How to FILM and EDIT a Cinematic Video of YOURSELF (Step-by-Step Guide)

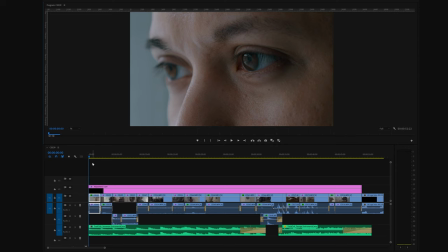That way it will raise questions in the viewers mind and make the viewer curious and want to watch more.
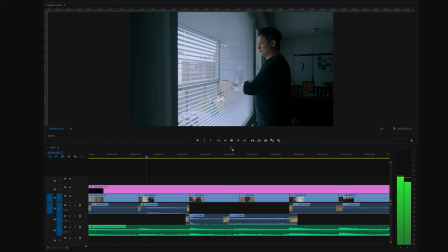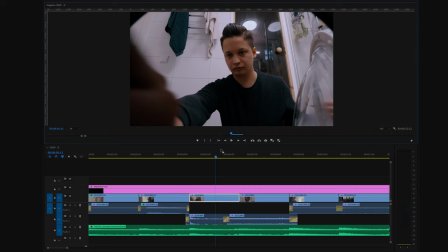What I did here is called a j-cut. Essentially a j-cut is a transition leading to the next scene with the audio. That means that the audio of the next clip starts before the video.
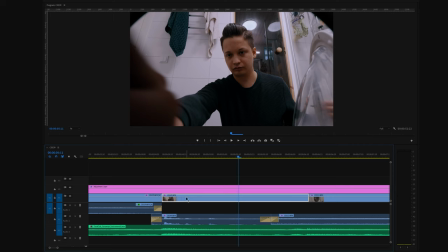This makes the transition to the following shot a lot more smooth and it also
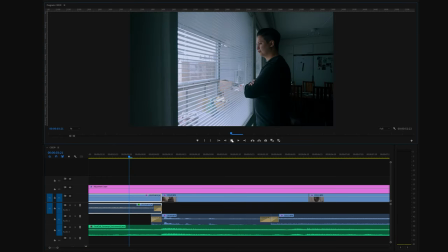helps with the pacing of the video here
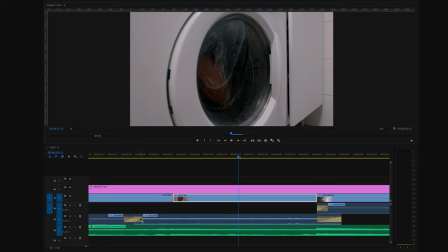we have another j-cut but this time it's a lot more obvious because the audio of the following clip starts way before the video here
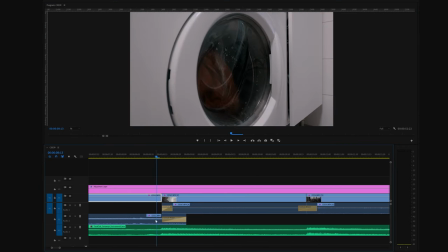we have something that's very similar to the j-cut but flipped it's called an l-cut meaning that the previous video clip ends and the following video clip starts but the audio of the previous video clip continues underneath the following video clip.
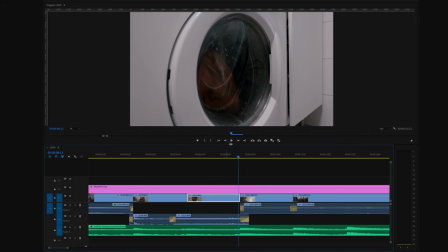One thing that you will notice is that I cut every single shot to the beat of the music.
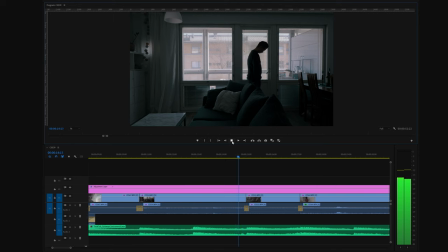This way it makes the video flow a lot smoother forwards and that way the edit doesn't feel jarring.
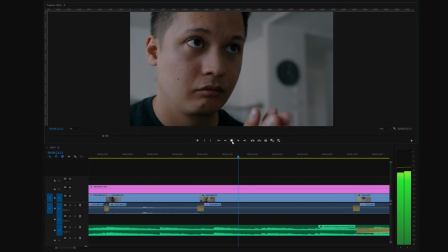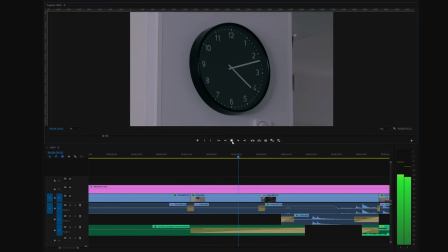Here I added a constant power transition to the music track to make the music
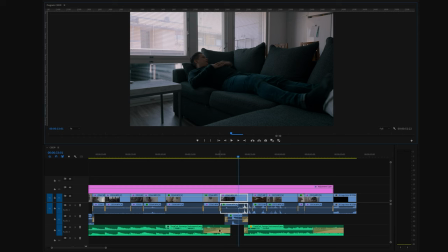slowly fade away and I intentionally wanted there to be a brief moment without any music to accentuate the sound of the doorbell but also to do a pattern interruption to grab the viewers attention again.
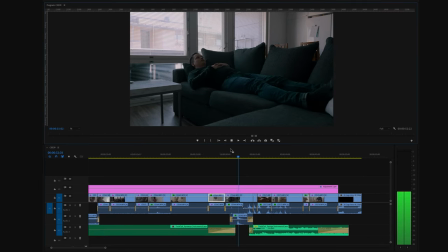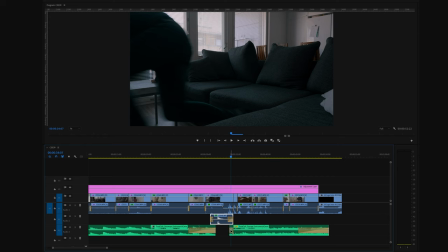So after the doorbell sound there's a very quick fade-in transition to the new music track which has a totally different tone to the previous music track.
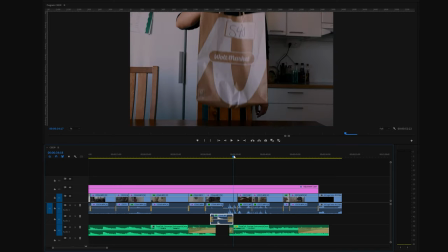The new track clearly conveys the feeling and emotion of excitement that the character is having.
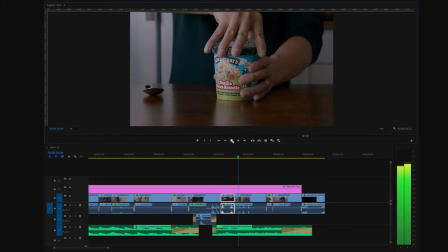Here if you look at the shot where i'm putting my hand inside the bag and then look at the shot where i'm opening the ice cream
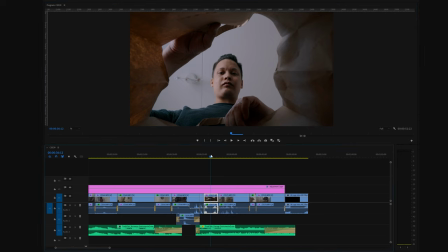it's kind of a match cut because the movement of the hand and the
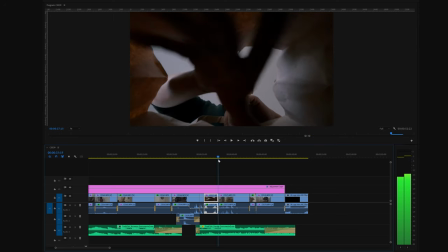placement of the hand on the frame is kind of the same so the
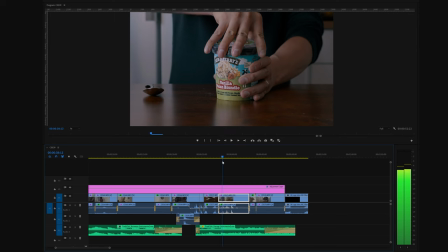previous shot kind of moves smoothly towards
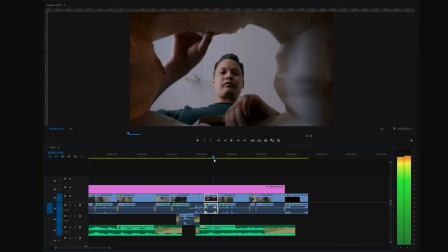the next shot so there's a smooth transition here we have something
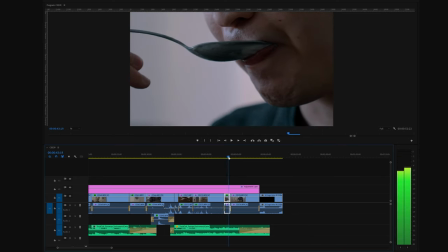that's called cutting to the action if you look at the spoon in the
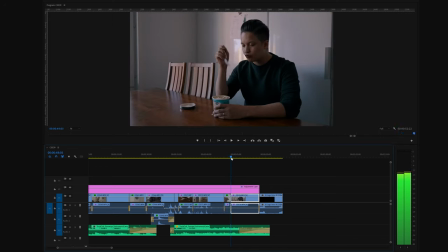close-up shot and then you look at the spoon in the wider shot,
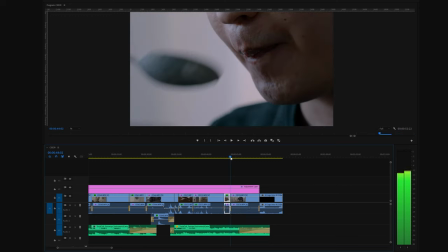you can clearly see that in the close-up shot where the spoon ends with the movement,
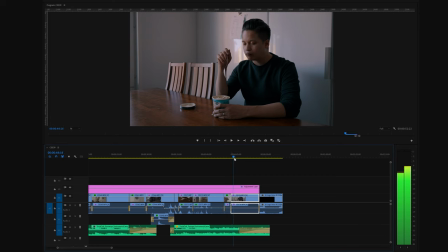it continues from the same spot in the wider shot.
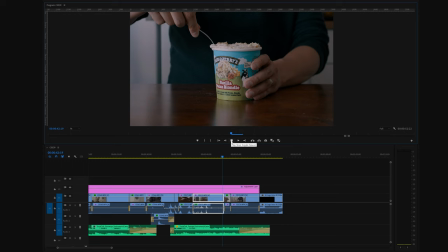So it's a continuous action from one shot to another.
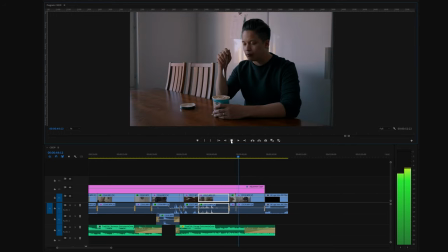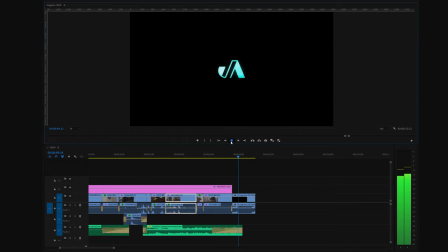If you enjoyed this video and want to learn more about how to film yourself then I highly recommend watching this video over here. Alright, thanks for watching and I'll see why I'm shouting. Thanks for watching and I'll see you again in the next video. Take care.